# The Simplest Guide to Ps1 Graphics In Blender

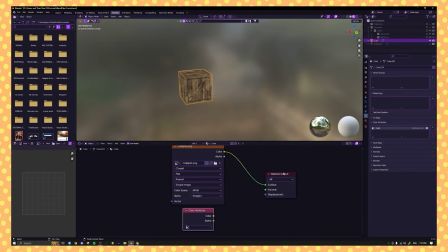(8:25)
We're going to add our color attribute node, and then we're going to mix this with our original image. So we're gonna set a mix node to color, plug both into A and B, and set it to multiply.
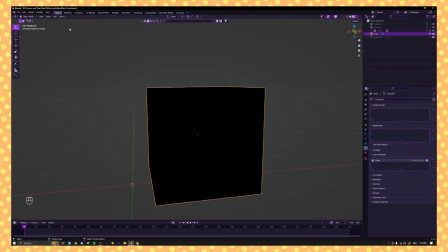(8:38)
And then I usually set the factor to 1. And it's a completely black cube now, but it will not be for long, because we're going to come to Vertex Paint.
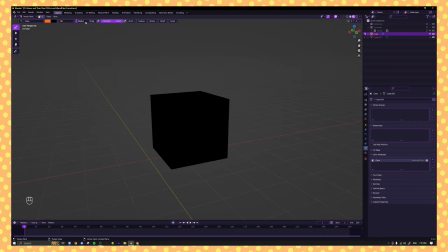(8:46)
And let's say that, for example, our light was hitting this crate from above.
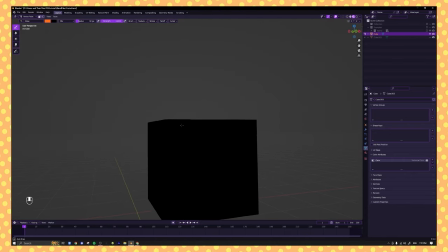(8:51)
We're going to put this crate in a room where there are overhead lights. So, oops, that's orange.
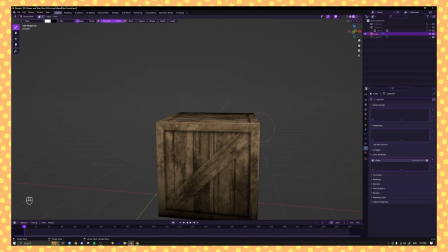(8:56)
We are going to paint this white light on the top corners of our crate.
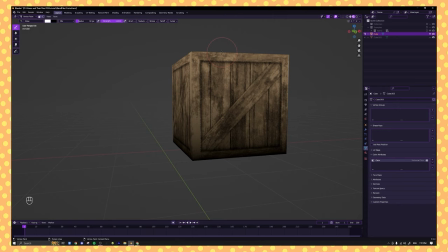(9:01)
And now, it looks like there's a shadow on the bottom of the crate, and we're doing that with no image texturing or anything. So we could even fake a shadow coming from the back over here by adding black here. And now we could comfortably tuck this into a corner and it would kind of look like
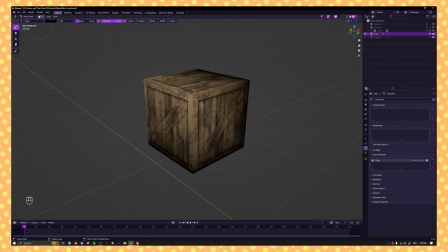(9:18)
it's actually being shaded by the environment when really we're just assigning colors to this object.
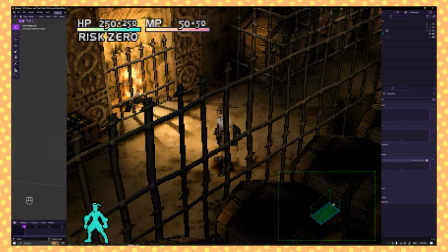(9:24)
Personally, I like doing this for rooms. It kind of adds a convincing ambient occlusion when if you come in here, we're going to be having ambient occlusion,
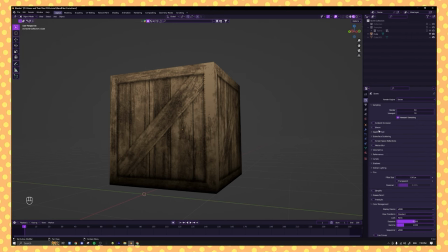(9:31)
screen space reflections, motion blur, and bloom off at all times. So if you want to convincingly fake this shadow, you can completely do that with vertex colors.
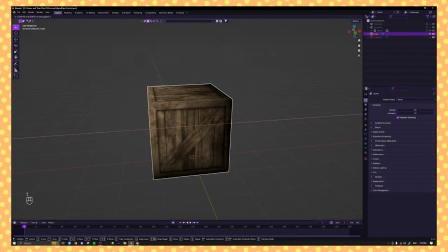(9:41)
So the next thing we are going to do is something called vertex snapping. So I'm not sure the actual term for it, but basically the PS1 could not calculate the position of vertices if they weren't a whole number.
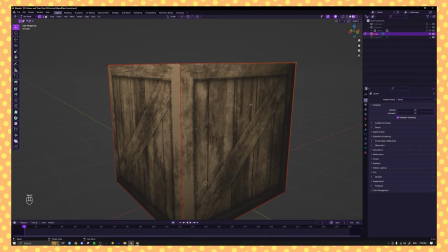(9:54)
So there are no decimal places for the position of vertices.
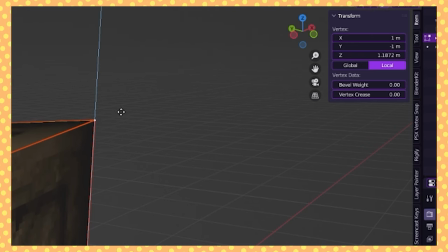(9:57)
Like if we come into N, our N menu over here, and we move this vertice, we can see that the Z is at 1.2253. But on the PS1, it would be
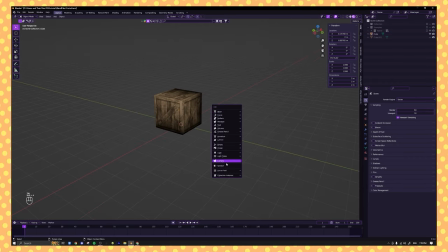(10:09)
1 and 2 and 3. So we need to simulate that within our camera view without having that hardware present, which seems like it would be really difficult. But luckily, there is a wonderful,
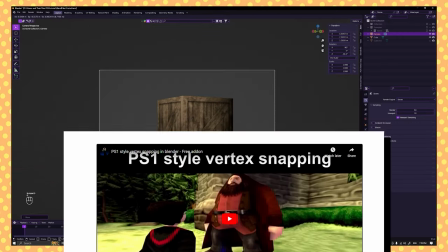(10:20)
wonderful free plugin for Blender that I'm going to link in the description that lets you do this for an entire scene incredibly,
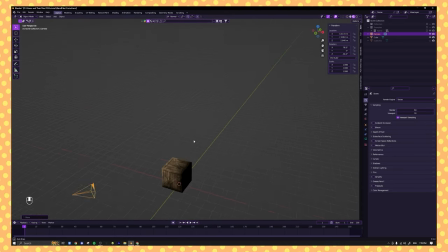(10:28)
incredibly easily. So I'm going to set up my camera and you should too. And we are going to open up the menu for this add-on. So basically what this add-on does is it's only like 3 buttons, but we're going to add a grid.
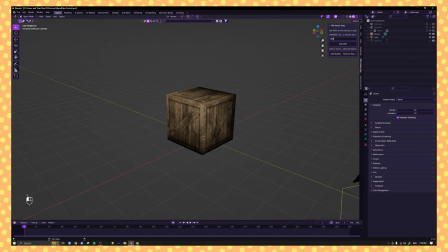(10:41)
I'd say a good size for the grid is usually around 200, but the size of the grid can go all the way up to 406. I'm not sure why it starts breaking after that, but 406 is the max. So we're going to add this grid and we're going to position it right over our scene.
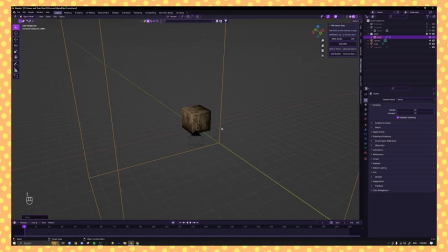(10:58)
So in this case, it's just a cube. So we're going to put it right over our cube. Doesn't have to be exact. And then we're going to click on our cube and we're going to add modifier. And our PC is going to lag a little bit.
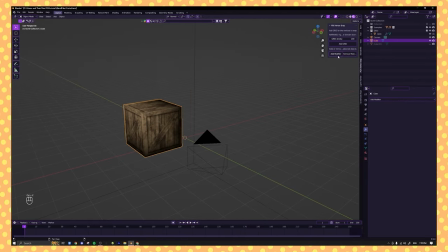(11:10)
So basically what's now happening to this object is that it is constantly snapping to each of the vertices on this camera's grid.
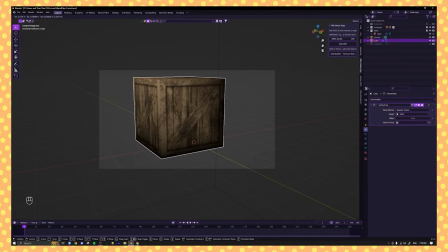(11:18)
So it's shaking and wobbling around a bit. And if we were to move this in our camera scene, it would look like this all the time.
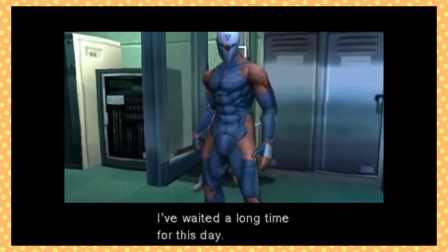(11:24)
This effect is very, very convincing on characters specifically,
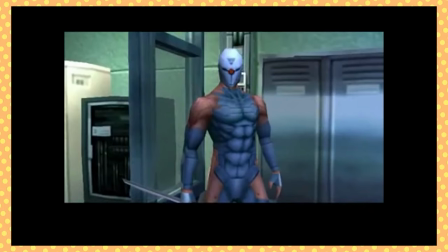(11:28)
because you can notice each of the vertices on a rounded object moving a little easier than on this cube object.
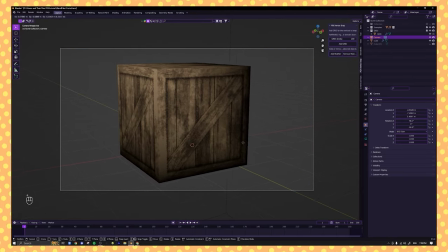(11:34)
But there is still one problem, which is that when we move the camera, nothing happens.
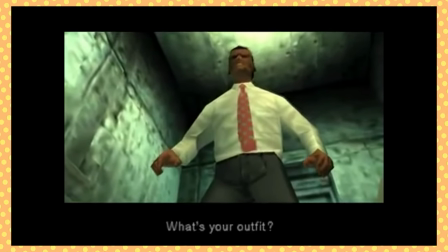(11:38)
Whereas if we were on a PS1, it would still continue vertex wobbling while the camera moves.
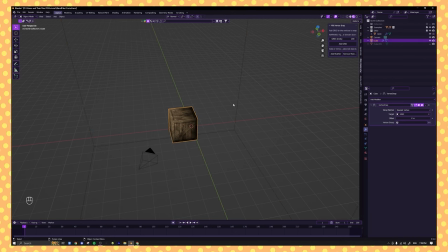(11:43)
So we are going to do something very, very interesting. So in order to make the vertices wobble with the camera, what we're going to do is select our grid, press Control A and All Transforms, just so that the object is completely centered. Then we're going to come to Object Constraint, add a damped track, and set it to the camera.
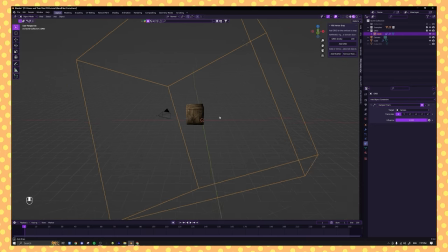(12:03)
And now we're going to set that to X. I find that X is usually the best for this. And now if we move around the camera, the entire grid will track to the camera.
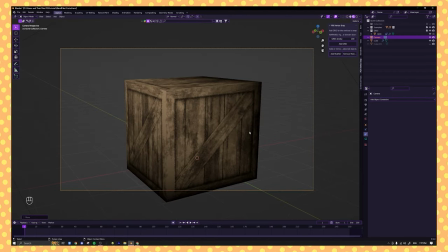(12:13)
So if we move around, we can see that the vertices still wobble even in the camera view, which is just absolutely rad. And if we're to move the box around, it continues wobbling, which looks really, really cool.
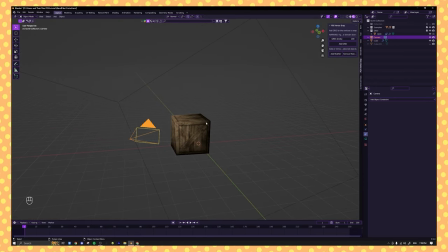(12:26)
And you can do this with an entire scene, just going through and adding the modifier on everything.